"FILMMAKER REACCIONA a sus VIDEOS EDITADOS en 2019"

Hola a todos, mi nombre es Juan y en este video voy a compartir con ustedes los que fueron mis mejores videos del 2019.
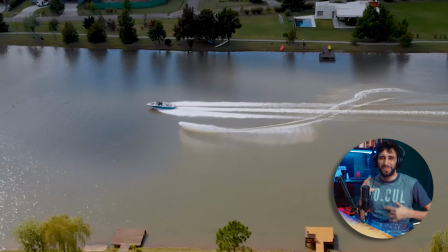[0:05]
Oh, planardo, se mezclaron los deportes, diferentes tomas, es un quilombo. Va. No son los mejores videos que yo hice en mi canal en el 2019, porque sería re egocéntrico eso, sino que son los mejores trabajos audiovisuales que hice para clientes reales en 2019. Bueno, era lo mismo. La idea es poder ver a través de estos trabajos, además de compartírselos y esperando que en los comentarios me digan qué les parece. Nada, simplemente analizarlos, ver qué cosas me gustaron, por qué los valoro y por qué no utilizar y mostrarles algunos recursos para que se los puedan afanar, puedan utilizar. Y para ver alguno de mis trabajos, de paso voy a entrar a mi página web en caso de que alguno de ustedes les interese visitarla, y vamos a venir a la parte aquí que tengo,
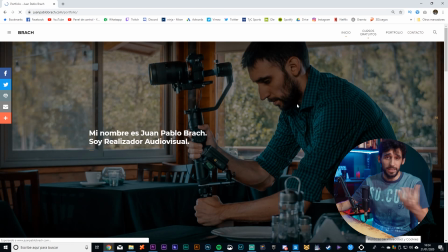[0:47]
a ver, de portfolio, en donde debería tener estos trabajos que, como bien les he dicho, he ido haciendo. Así que vamos a ver alguno de ellos. El primero es un video de un minuto que hice en el Mundial de Rugby Sub-20, que si quieren saber un poco más de esto van a tener un video acá explicando un poco todo sobre esa competición, y es el primer video que hice de varios en el entrenamiento del seleccionado argentino. Vamos a verlo.
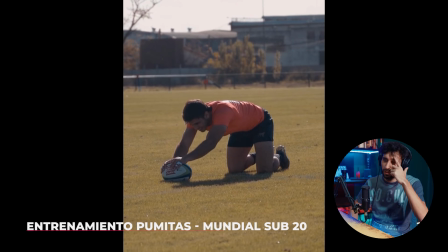[1:15]
Bien, buenos colores, me gusta. Buena música. Power.
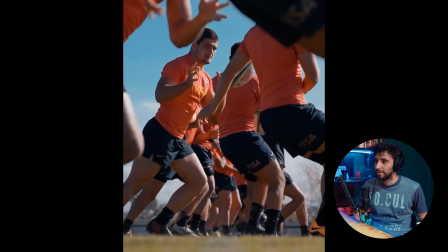[1:22]
Acá hay que tratar de buscar buenos planos porque... ¡Oh! ¡Planardo!
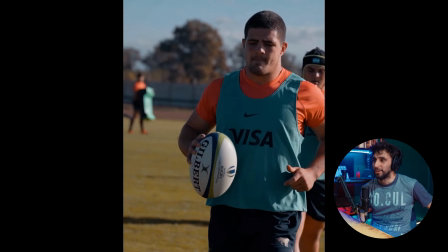[1:31]
Bien, bien, recursos. Videos acelerados. Cámara lenta.
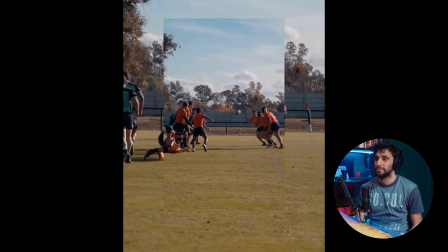[1:40]
Bien, ahí ensuciando el cuadro un poquito. Se repita ahí el mismo plano.
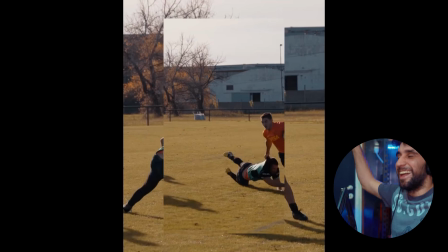[1:46]
Un espejo de espejo. Sí, lo que me costó agarrar ese plano.
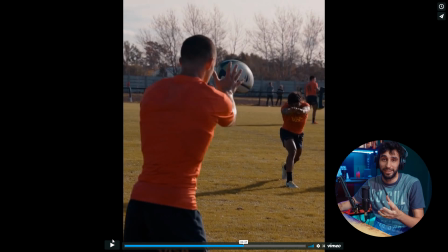[1:53]
Estaban los dos jugadores tirándose pases, obviamente en un entrenamiento. Tiraron 78 pases. Lo enganché justo en uno de los últimos. Vamos, carajo.
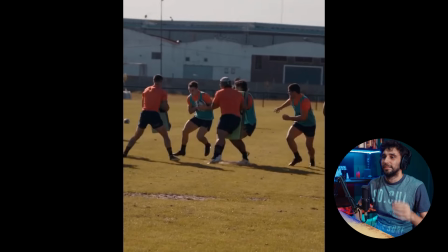[2:05]
Efecto espejo. Sin transiciones.
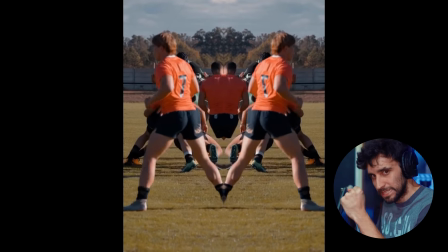[2:11]
Vamos.
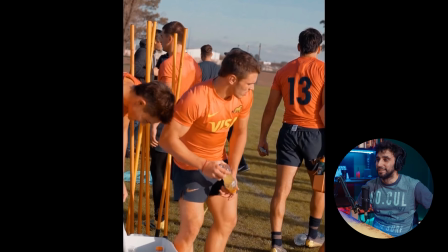[2:16]
Bastante dinámico. Me gusta este video. Me deja bastante, uno de los videos que más conforme me dejó en la competición. Tiene bastante adrenalina. Tuve la suerte de encontrar unos buenos planos, como por ejemplo este plano. Es cuestión de estar atento, digamos, estar atento a lo que esté pasando en el entrenamiento. Más si conoces el deporte, puedes anticiparte a cosas que puedan llegar a pasar.
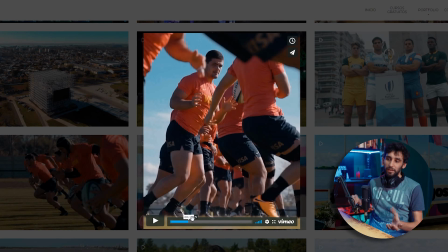[2:38]
Y este plano, me puse la cámara al ras del piso, como bien se ve, el piso está como desenfocado y los jugadores me pasaban hacia adelante y hacia atrás todo el tiempo, y se dio como esta cortina de jugadores pasando por delante, por atrás y con una distancia focal, un diafragma bien abierto 2.8 con un filtro ND. Le dejo acá un video para que sepan cómo controlar esa situación bajo el sol. Digo, además tenías un desenfoque porque, como ustedes pueden ver,
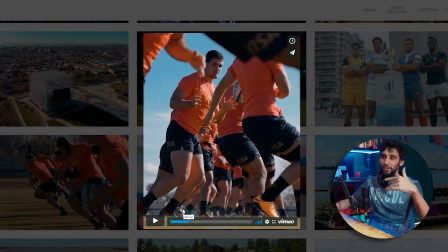[3:06]
hay una gran profundidad de jugadores, y lo bueno es que los jugadores que están atrás de todos se ven fuera de foco, y los que están cerca de cámara se ven fuera de foco, y hay uno justo perfectamente encuadrado en un plano entero que se lo ve ir y venir.
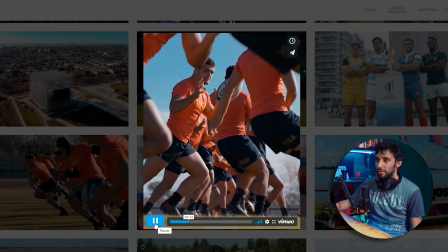[3:17]
Y la verdad que el plano este me encanta. Es más, tiene que haber un video en mi canal que se lo voy a dejar acá, en donde hablo de los planos favoritos que hice en el 2019 para también tratar de hacer un análisis similar a este.
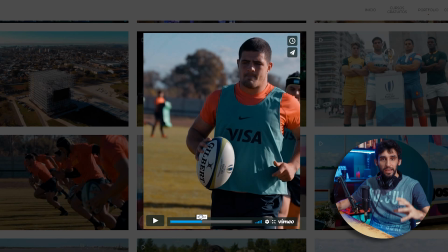[3:28]
Está bueno esta búsqueda de mostrar a lo mejor actividad, la vorágine, pero también el descanso con algunos planos.
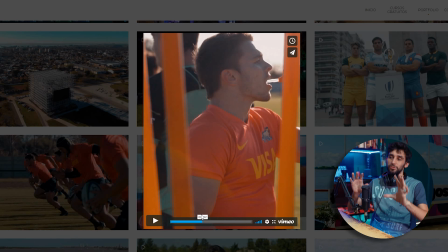[3:35]
Siempre está bueno esta idea de ensuciar el plano. Tenés un objeto o un sujeto, mejor dicho, al cual vos querés enfocar. Siempre está bueno hacer lo que se interponga algo. En este caso se interponían estas especies de barras, digamos, que usan para entrenar.
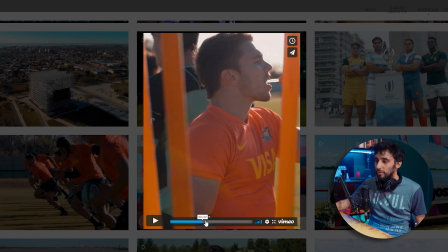[3:48]
El hecho que se te pase frente a cuadro, y además vos tenés, como te digo, un diafragma bastante abierto, queda desenfocado y le da como una dinámica bastante interesante.
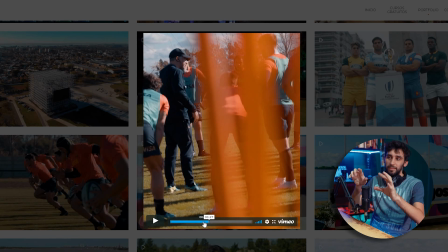[3:55]
Lo hice también acá. Esto es una decisión activa, digamos. Vos el plano de la gente, de los jugadores y el técnico hablando, lo podés conseguir desde cualquier lugar, pero deliberadamente te vas a buscar eso que te ensucie el plano y lo haces desde ahí en lugar de hacerlo de cualquier lado.